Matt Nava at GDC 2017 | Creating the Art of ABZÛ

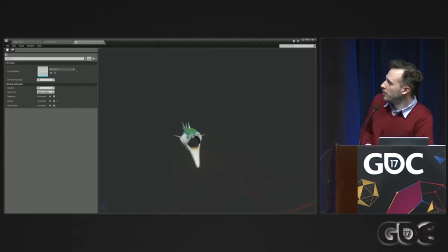Here you can see it happening, being driven by some curves. And we add this kind of squash and stretch so that when you zoom out, you can really see that motion from far away, because a lot of times in the game, there's a lot of fish on screen, they're small on screen, so you need to see this very exaggerated biting.
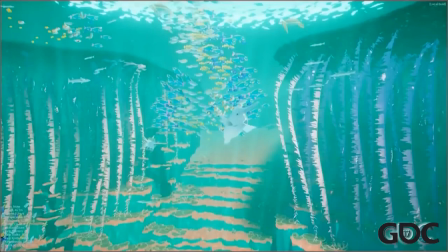And we actually figured out a way to, oh, here he is in the game.
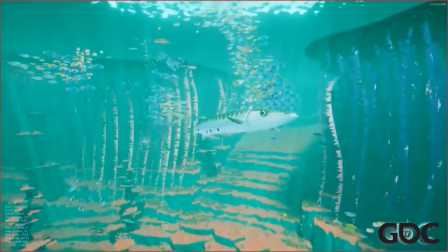Boom. He's a bad CUDA, man.
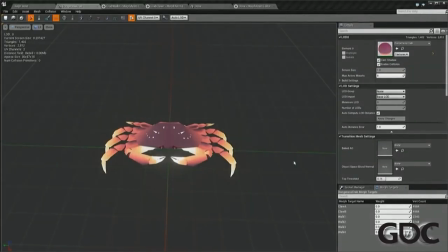We figured out a way to use this blend shape sequence idea to do more complex animations. So this is a skeletal mesh of a crab, and we just have 4 poses for his legs,
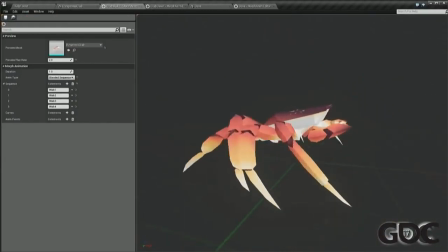and we were able to do this really complex motion purely with blend shapes.
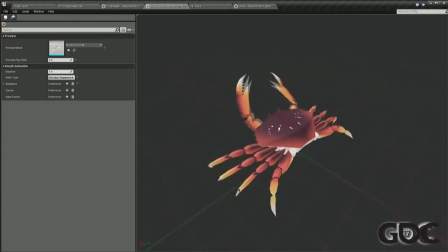Even this little pinching thing, when the diver comes close to the crabs, they try and pinch you. Pretty silly.
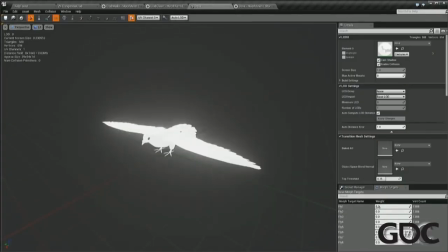And we use this to do other things too, like bird flight cycles.
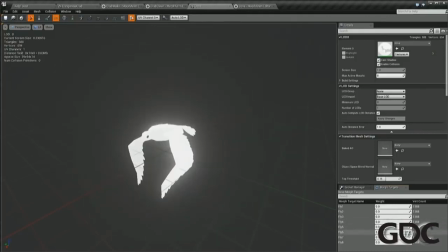This one uses 8 different poses, and
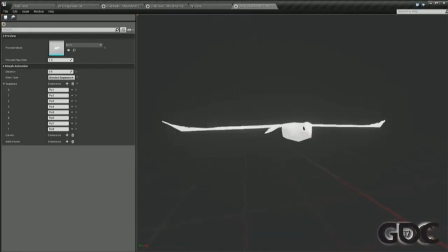it allowed us to do a lot of really detailed animation for things that really were small on screen.
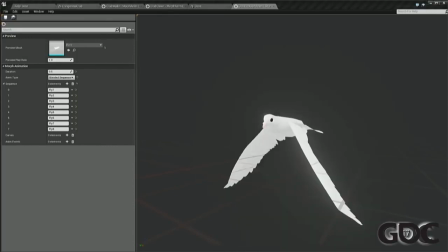It's pretty cool. It's a really neat technique. And one thing that's kind of interesting is that to actually create those poses for the blend shapes,
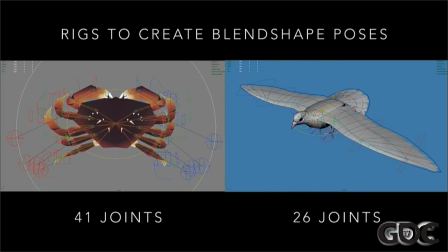we created full skeletal rigs just to create those poses.
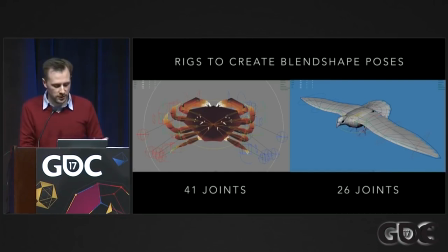So we saved a ton of joints on these crabs that are like tiny. You know, they would have been 41 joints per crab.
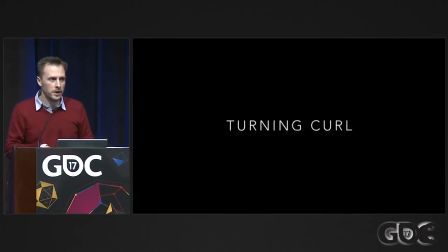It's crazy. So big win. And the last thing we had to do to make these fish really seem real was to do a turning curl animation.
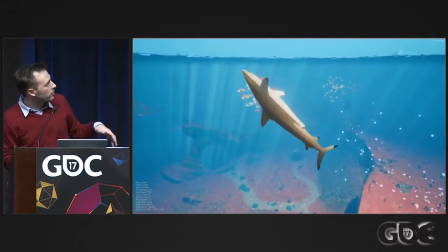So here we can see one of the sharks with the curls turned off. And you can see when they do tight turns, they spin around like a board.
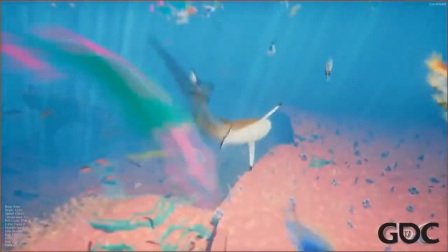And this is really exaggerated on the longer the fish is. And they, when they chase fish, they really do these twisty motions.
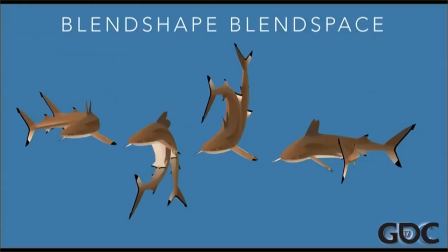So we had to figure out something to make them curl. And what we ended up doing was using blend space, a blend space of blend shapes, essentially. And you can see here, we pose the character in these 4 kind of curled poses with
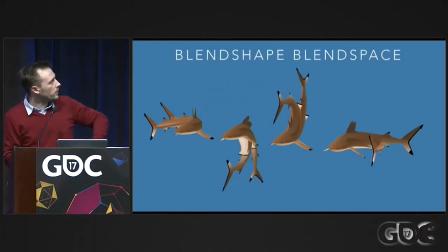an in-between pose for each one that allowed us to have a kind of rotating interpolation as the blend shape is brought onto the character. And we had to write this ourselves into the engine as well.
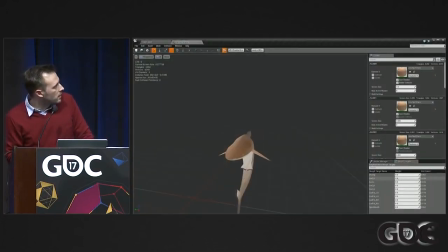Here you can see it in action, but there's a problem because it all works fine if you're perfectly aligned in these directions. The tail will bend, but if you try and do a 45 by combining 2, so you go to the side and up, then the tail gets twice as long because blend shapes are additive.
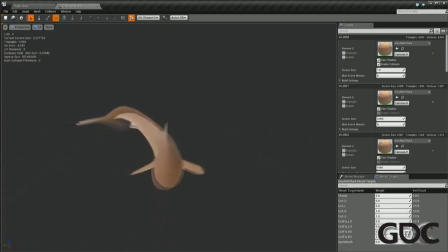So we had to actually create a 3rd blend shape that was a negative blend space, a blend shape that would pull it back. So when we did 3 at a time, that let us do 45-degree angles. And if you look just at that fixed blend shape, it's insane because it pulls the tail like the opposite direction, and it makes this really crazy looking shark.
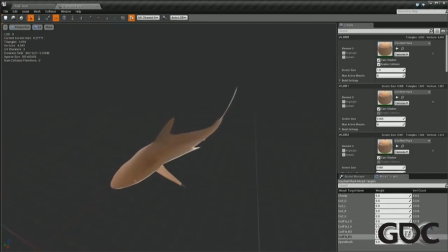And we had to actually create a script that would, in Maya, that would automatically generate that pose because we had no idea how to model that.
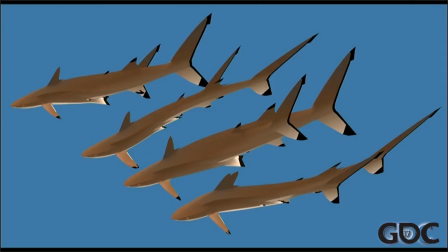And you can see these were the corrective blend shapes for the 45-degree poses.
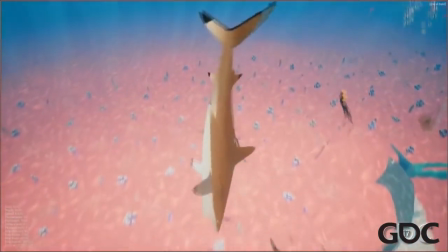So when you add that to the fish, you can see that he does this nice turn when he does a sharp turn there.
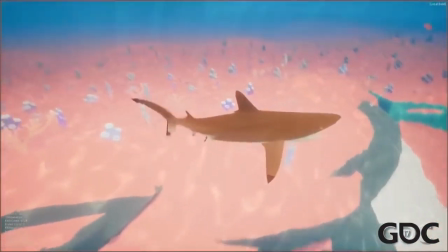He curls his body. And this was really important for making them feel more fluid.
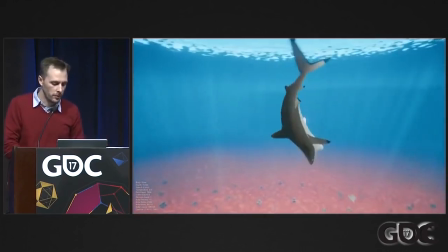So that's basically how we got a whole lot of fish to animate with some pretty high fidelity animation, much cheaper than with bones.
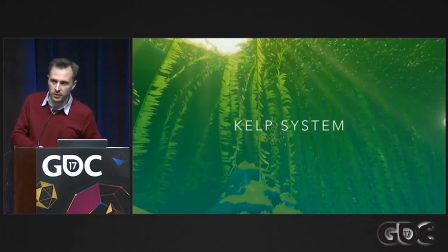The next thing that we had to solve was doing kelp. And kelp is crazy because we thought we had a lot of fish, but there's way more kelp leaves.
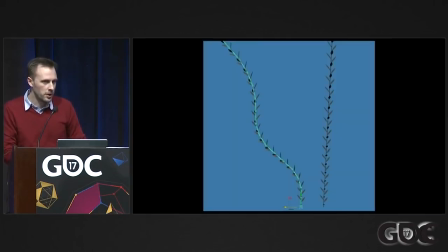It's insane. And so we actually started with joints again because we didn't learn our lesson. But that quickly didn't work out. So we did a different one with static meshes.
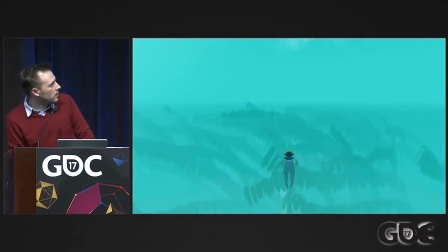And this is a video of an early build of ABZÜ with a very static kelp forest.